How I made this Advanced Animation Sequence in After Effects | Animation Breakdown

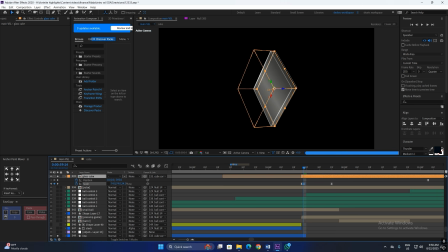And how I did this is by animating the Z scale of the cube, as you can see here.
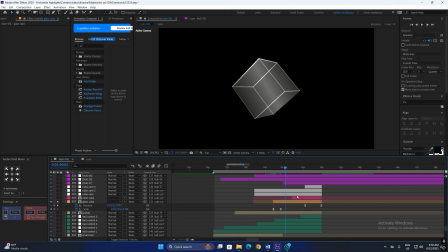Alright, now I'm going to show you how I animated the cube. Alright, so if I go up and I open these null layers, so these are the cube control null layers. So if I play the animation now, as you can see, I have animated the Y and Z rotation of the 3D cube with the null layers. And I'm going to show you the graph of this.
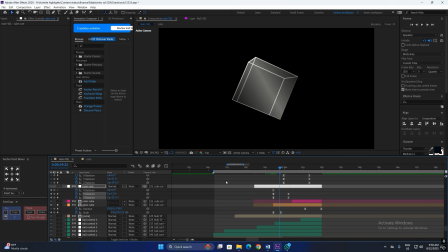So if I enable the graph, as you can see, it is a sharp graph, and similarly, the graph of this is relatively sharp. Okay, so the next thing we have here is the colored cube.
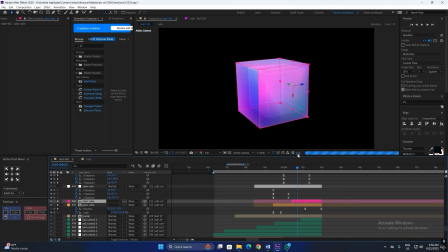If I solo this and I'm going to play the animation, and how I created this transition is like a simple opacity from 0 to 100.
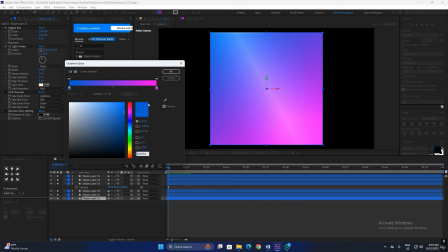And if I open the comp, as you can see, it's the same cube but with a gradient fill on it, and I've applied a light sweep effect as well.
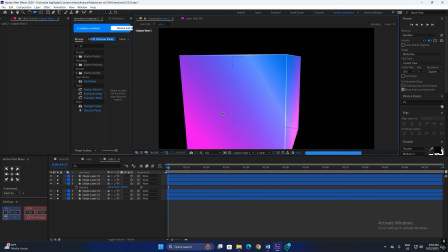And if I show you the 3D custom view, As you can see, it's the same cube, but I've applied a gradient fill to it, and I've applied it to all the layers.
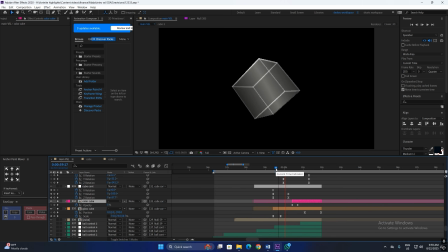Alright, and similarly I have overlapped the keyframes to make the animation very smooth.
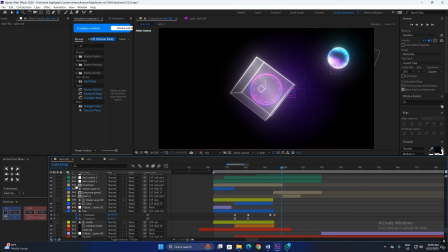Alright, now I'm gonna show you how I made the ball animation. So this is the last part of this scene.
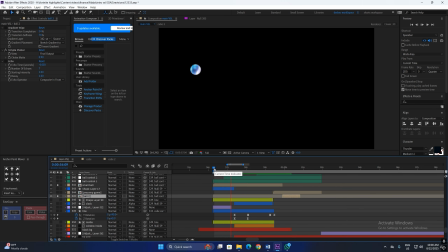If I solo this, and this is the ball. So as you can see, the movement is quite a lot here and quite robust. So these are the null layers for the ball control, and I'm gonna solo all these, and I'm gonna click on one of the null layers to show you the animation path.
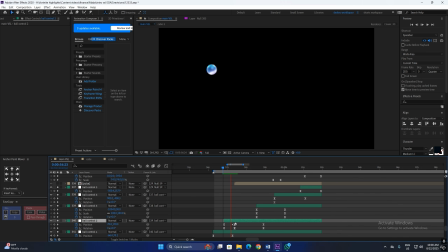And similarly with the second null layer, I have this path, and I'm gonna show you the graph. So we have a really sharp graph here, and similarly the graph is sharp in all of the null layers. And the reason why the ball animation looks so smooth is because of the overlapping, and with the last keyframes I have made the graph really sharp. So as you can see, this is the whole ball animation.
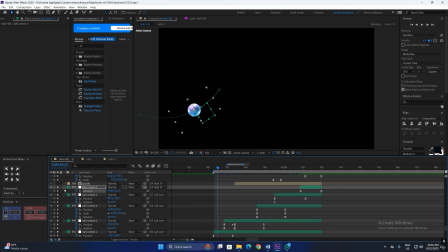And with this, our first scene is completely concluded, and this is how the animation is looking like.
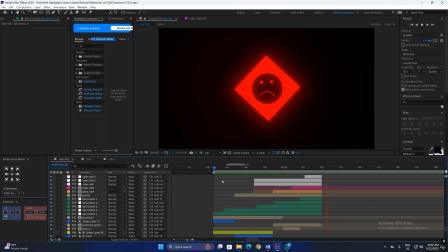And at the end of the first scene, I did a mesh cut transition. So I'm going to show you how I did that.
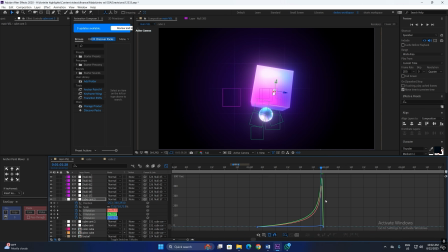So first of all, I'm going to show you the graph of this. As you can see, it is very sharp, and this graph is for the cube.
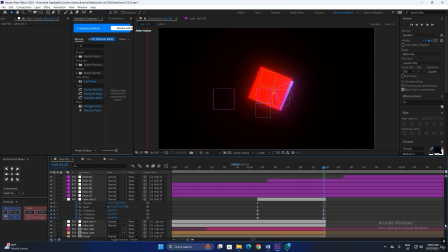So the cube transforms into this shape layer. So here the rotation is something like this at the start, and then the Z rotation of this shape layer, the red shape layer, goes from this to completely horizontal.
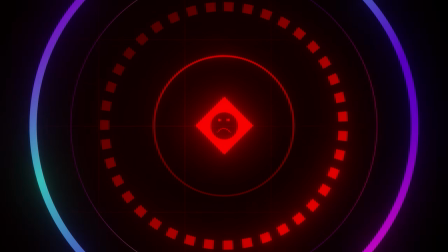And this is how the first scene looks like. Alright, now diving into the second scene, I'm going to show you how I made this smiley face.
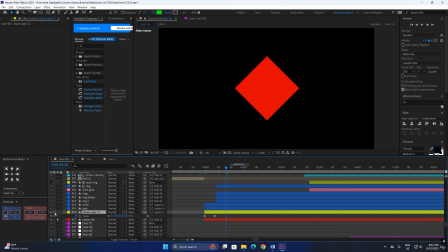So I have this red shape layer, and it is like an alpha inverted mat onto this green circle, which is just scaling in, nothing special. And similarly, if I solo these eyes and the smile as well, so this is the smiley face.
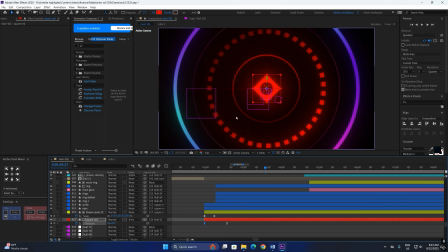And if I play the next part, this is the rings. So I'm going to show you how I created these.
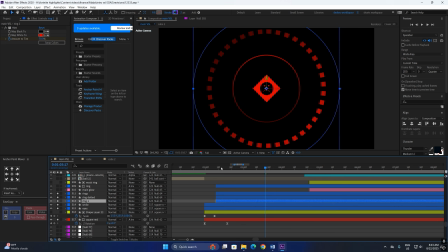I'm going to solo the rings and the smiley face as well, and I'm going to play the animation, and I'm going to pause it somewhere around here. So the rings are simple shape layer with gradient fill on it, as you can see here, and I have applied a tint effect on it because everything is going to go red.
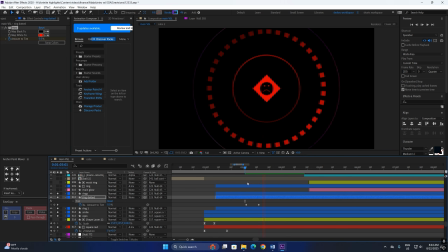So as you can see here, simple opacity transition. And how I created this parallax effect is very simple. So I changed the Z position of each ring by quite a lot, so we have a large difference. So we have a simple parallax effect here as well. And the camera animation is very interesting. So as you can see here, the camera is completely rotating.
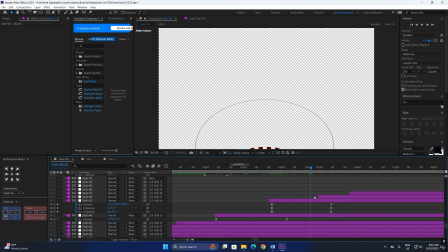If I show you frame by frame, and how I did this is by animating the X rotation of the null layer, as you can see.
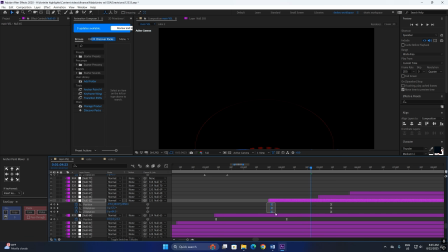Alright, now I'm going to show you the graph of this null layer as well. So if I open up the graph editor, as you can see, the peak is relatively sharp.
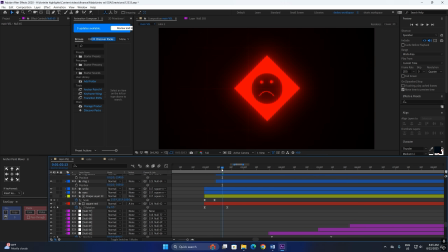And now I'm going to play the animation. So it looks something like this, and then the camera rotates.
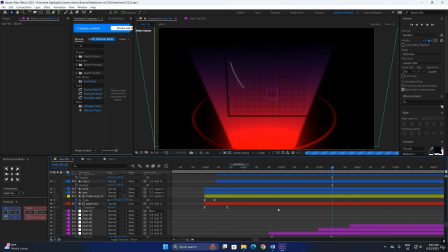And now we have this spotlight animation.
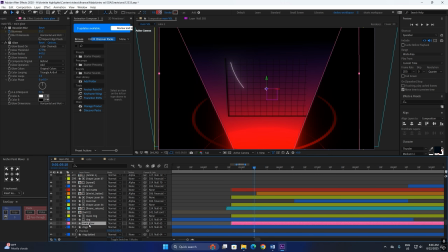And how I created this spotlight is by creating a shape layer with gradient fill, and I have animated the mask of it.
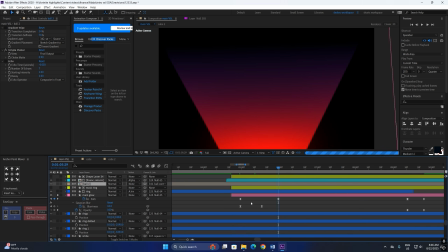So I have masked the shape layer in this pattern, and I have applied a Gaussian blur to it.
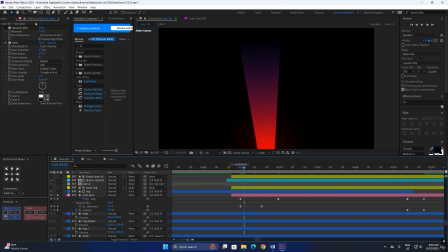So if I disable the Gaussian blur, as you can see, it is very sharp, but we want a smooth look, so Gaussian blur does exactly that.